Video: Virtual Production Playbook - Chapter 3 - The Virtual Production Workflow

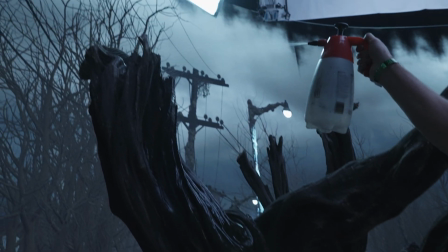[4:15]
So to ground the audience to reality, we add real assets where a talent, an actor, can walk and can touch. And by doing that, our brains tell us that, hey, that's a real scene.
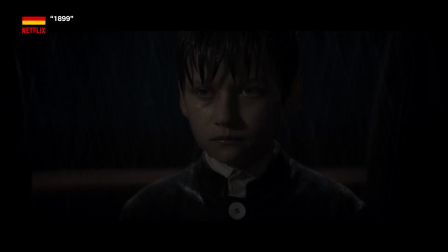[4:28]
Then we don't pay attention to what's happening in the background, but instead we pay attention to the action, which is the most important thing and what's valuable that the cameras capture.
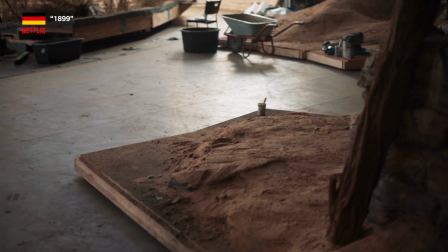[4:36]
Physical sets need to fit into virtual environments and virtual sets need to work with the physical.
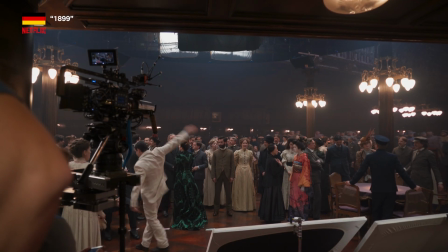[4:42]
Making mid-ground and foreground elements from the physical set visible in the frame helps create depth and blends the physical environment with the wall.
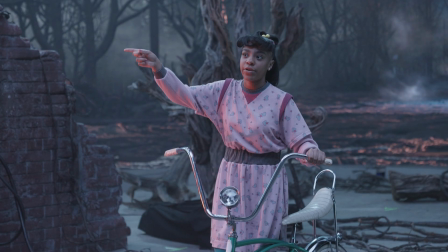[4:51]
Anything that an actor physically interacts with needs to be practically built. No matter how skilled your talent may be, thank you.
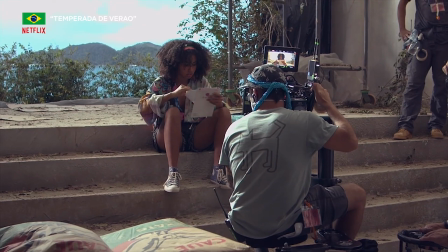[4:59]
If they're supposed to be opening a book or moving a piece on a chessboard, they're still going to need that prop.
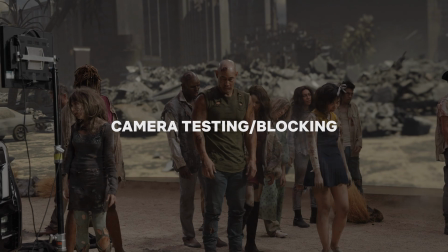[5:07] Stop the action.
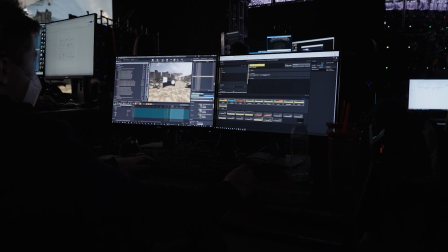[5:10]
After all that time and work we just spent creating a virtual environment, we don't want to run into any surprises on set.
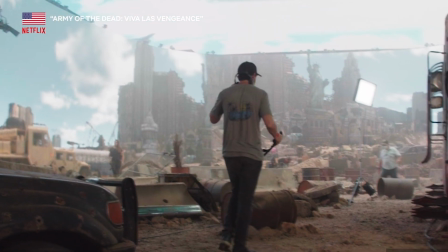[5:17]
So make sure to review the content on the LED wall through the specific production camera and lenses you're going to be using,
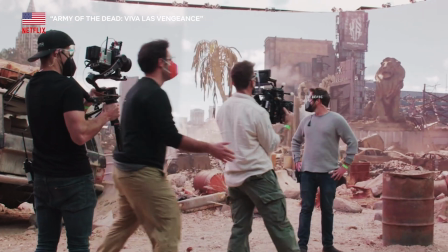[5:24]
including the physical camera blocking. It's the final piece of the puzzle, so don't skip this step. They have a trick that they do all the work before the shoot day, and what happens is they know exactly what the type of shots they're going to achieve.
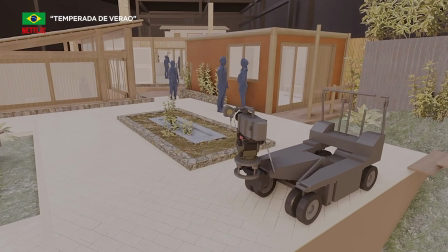[5:40]
They know where the lights are going to be, they know where the crane is going to go. They do that prep.
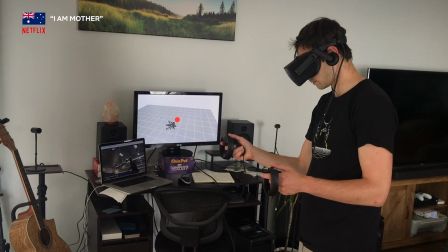[5:46]
By utilizing a virtual version of your camera and your lenses in a real-time environment
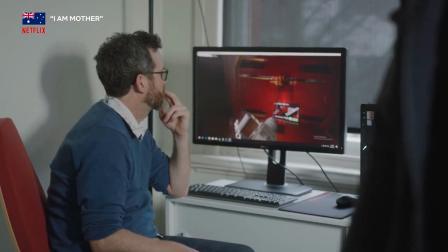[5:50]
allows you to be super creative and you make sure that like the creative choices you made, they will move on to post-production.
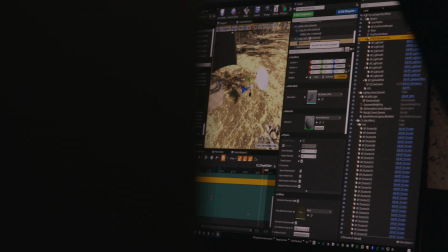[6:03]
Finally, comes the practical pre-light on the stage itself, where the set is lit to match the pre-established digital lighting.
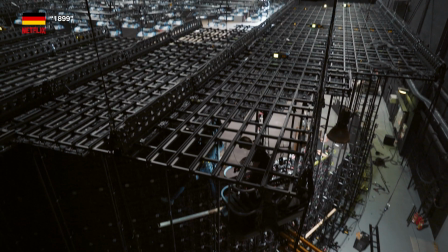[6:10]
Time to get up in that grid and rig your lights.
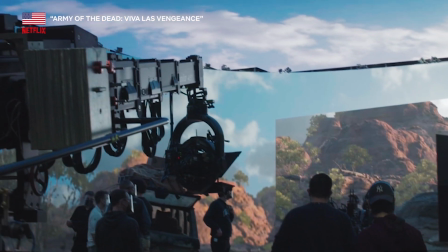[6:13]
Camera placement is pre-rigged by the camera tracking team, and all key heads of department and directors are present for approval.
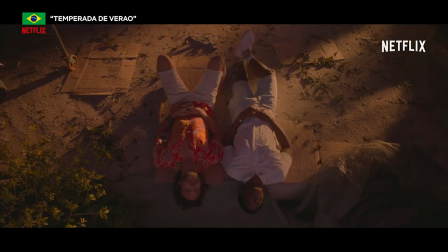[6:22]
Whew! We made it. Now comes the easy part. Oh, wait.
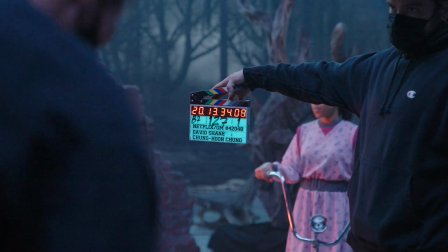[6:29]
It's production.